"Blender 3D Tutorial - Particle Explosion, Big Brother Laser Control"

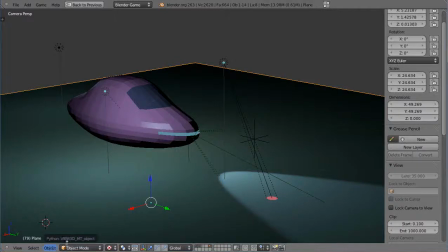[0:00]
This tutorial is for intermediate Blender users. I'm using version 2.63a, and in general you should be familiar with all my 2.63a tutorials and my quick tip tutorials.
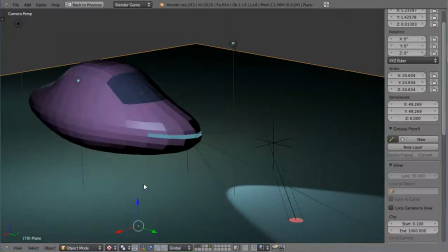[0:11]
It's about 50 tutorials in total, and I cover a lot of details in those tutorials.
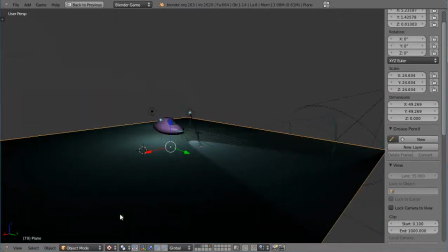[0:16]
So if you know that, then let's just take a look at this scene here.
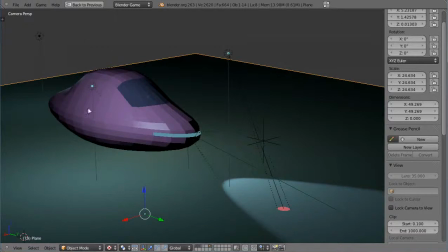[0:21]
This is one of the transport vehicles I use in another application,
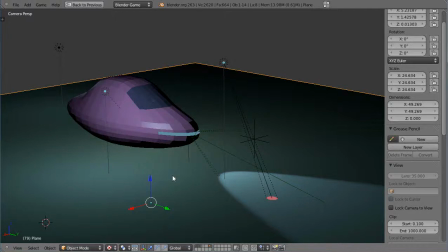[0:26]
but I call it, in this case, you know, Big Brother Laser Control. So let's take a look at the animation. So really what it is,
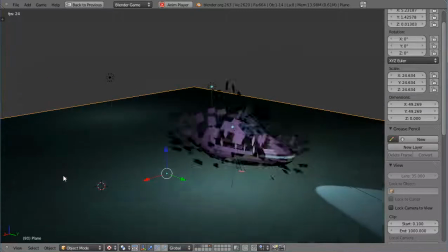[0:35]
it's coming in, it's got a laser check here, and then when it finds it, it destroys the vehicle.
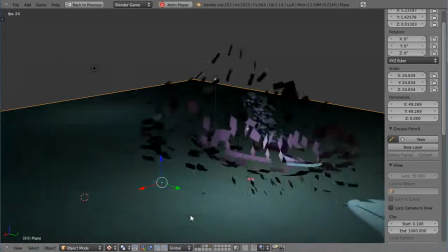[0:40]
And so I'm just going to point out a few of the details in here that might not be obvious at the outset, and what I'm doing in here.
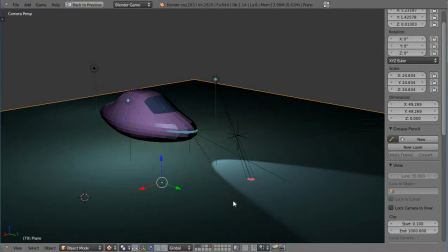[0:47]
So I'll stop it real quick. Let's see, in here, a couple things that typically I don't, this is a spotlight. There's actually right here, this is the headlight to the vehicle.
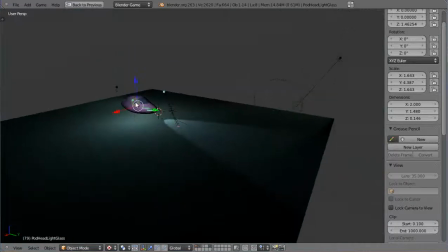[1:00]
Let's look at it close like this. Oops, I'll just zoom in close. All right, so there's the headlight to the vehicle.
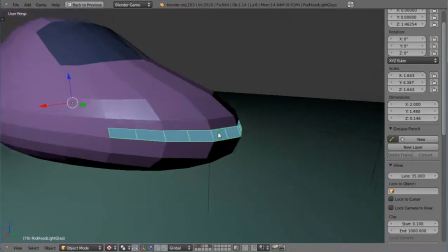[1:06]
And within the vehicle, I have a couple of lights right in here, these guys here.
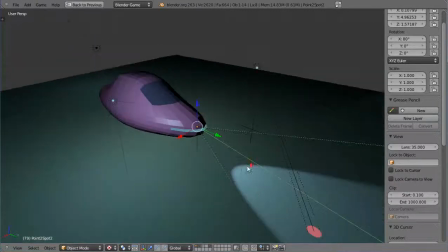[1:13]
There's actually three of them in the scene. Now, I won't typically use this in my game engine applications, but let's zoom in and close and see what's different about it.
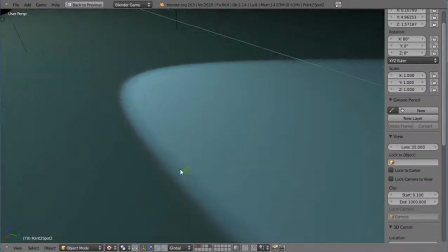[1:22]
Then notice it's actually a series of one, two, three different spotlights.
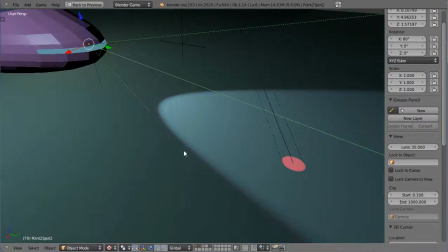[1:27]
You can see they all have a different spot angle. And the reason for doing that is from a distance you don't really notice it, right?
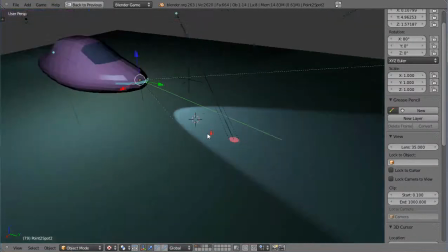[1:33]
I have a little bit of red to offset the green that complements the green color, and some blue, and then a lighter blue like that.
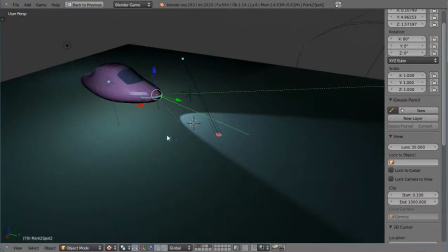[1:39]
And what it does, it softens the light in the scene because I'm using a conventional spot.
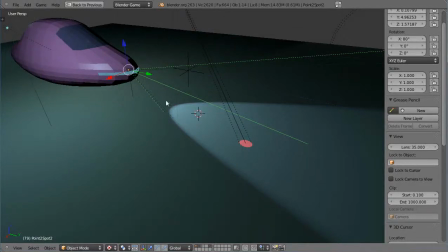[1:43]
Because typically I work in real-time applications instead of completed renderings,
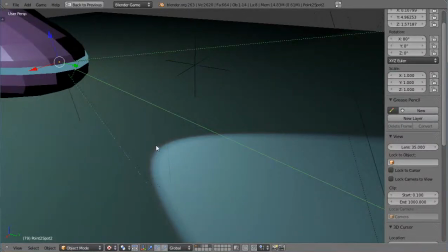[1:49]
and things like this can help diffuse the light and not make it such a hard edge on the spotlight.
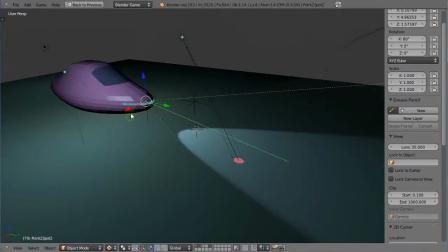[1:56]
All right, that's one thing. Another thing is, let's step through the animation here. Let's see if I can get a timeline up here real quick.
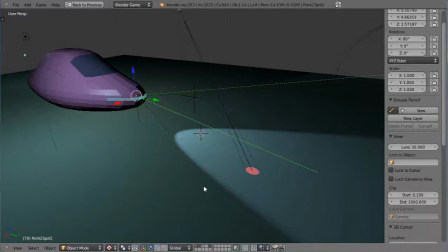[2:07]
Can I get grab a timeline? Oh, I can't do it in this mode because I'm zoomed in like this. So I'll run it so you can see it back here.
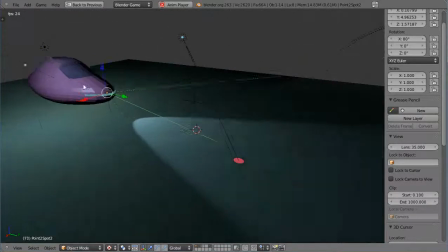[2:15]
Notice when right in here, there's a little white light that comes cruising off over the edge.
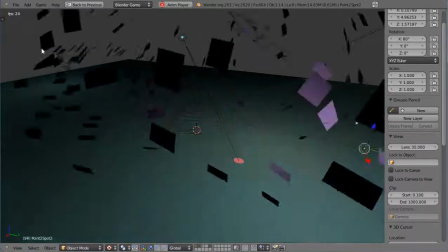[2:24]
Like right there, all right? And it's this light right back here.
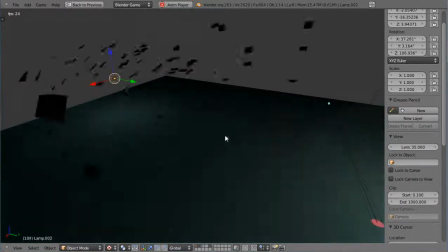[2:29]
And the purpose of that light is to do nothing more than to give it a little bit of a highlight streak going across the top of the vehicle,
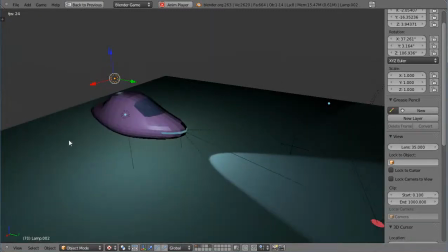[2:37]
like this.
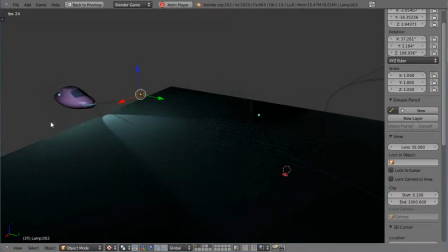[2:38]
And then when it hits the laser spot, like this, so Big Brother doesn't like your vehicle, he just takes you out, all right? And so the laser, you know, it gives it the effect of the laser crawling up the vehicle.
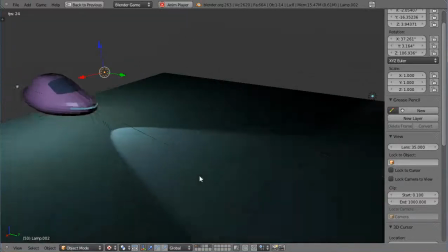[2:51]
Another thing I'm doing is, let me stop it here, is notice I have another light here,
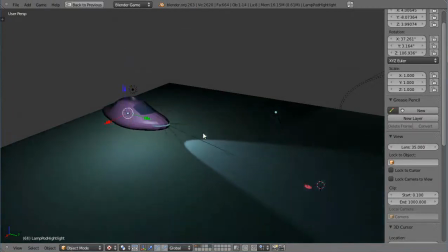[2:58]
and this light is, I'll just step back through it, this light is actually parented to the object,
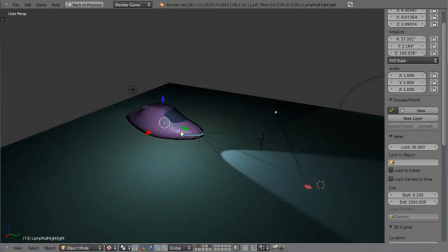[3:04]
and the reason being is it provides a blue highlight to the surface of the object at all times, and it's fairly low
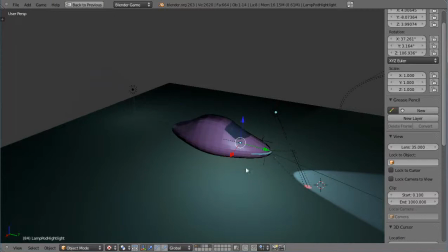[3:12]
brightness, and that way I can maintain the highlight yet keep the background of the scene dark like that,
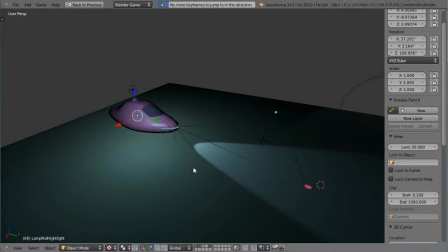[3:17]
because if it was a bright light it would over illuminate the scene. And then for these, you know about these,
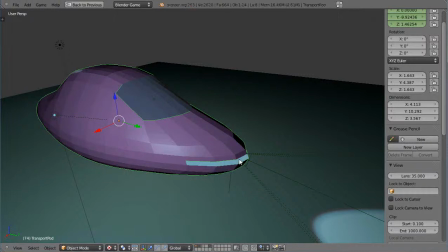[3:24]
this is actually all grouped together, so I can just bring them into another application if I want. But the individual things, remember the individual faces, you'll remember from my particle lessons, they're based on
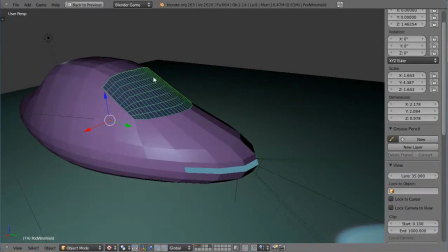[3:39]
this explosion, when you use it in the particle system, is tangential. And this one is just a normal. I'm using the normals, so it explodes out via the normals like this. And let me see if I can show you like this.
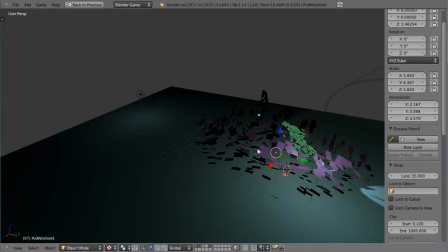[3:59]
Let's get it out like this.
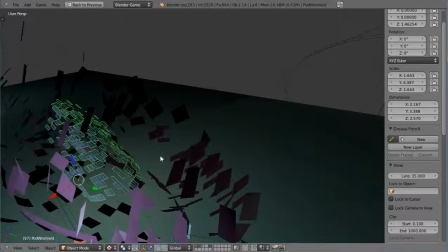[4:01]
You'll see that as I step through here, these guys
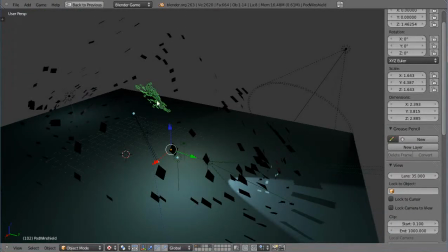[4:06]
aren't exploding straight out, because if you make those explode straight out from the vehicle, it kind of looks like it's a projectile going out one direction.
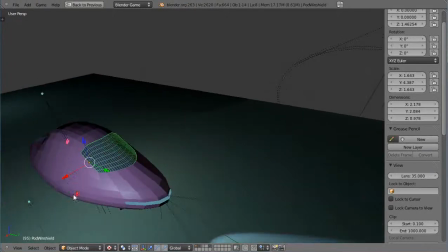[4:17]
Whereas these are okay, because as far as the vehicle is concerned, then I want it, they'll explode out in all directions like that.
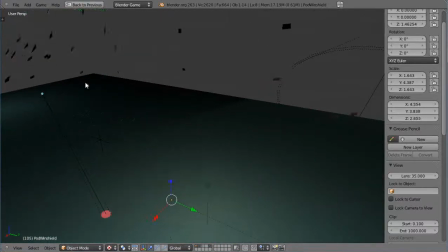[4:24]
But these just, they work better if you do it tangentially, I should say, like that.
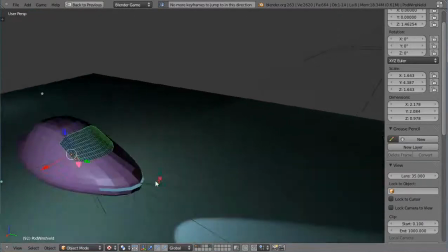[4:31]
All right, and then this light in here, this headlamp,
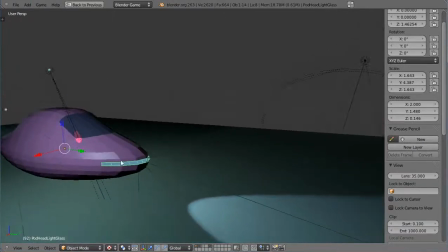[4:35]
it just has some emission applied to the light to give it that glow effect, and I had to try and match it with this color when I put the spotlights in the scene as well.
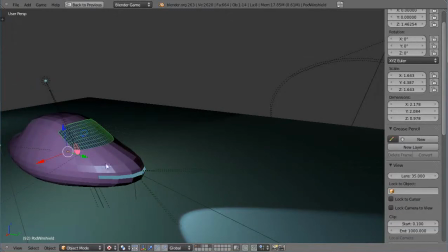[4:46]
So you should be pretty familiar with most everything else in the scene, but I just wanted to point out the lights and the purpose of the highlights and how they're parented and stay fixed to the scene sometimes, and even the spots are parented to that and stay fixed to the scene.
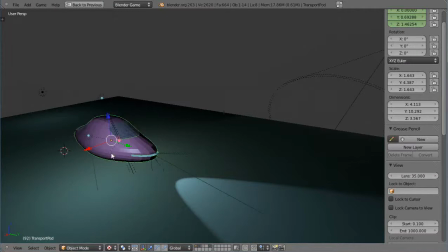[5:00]
And then you'll see this vehicle in showing up in one of my integral calculus lessons here in the near future. Okay, well, that's it for this lesson. I'll see you in the next lesson.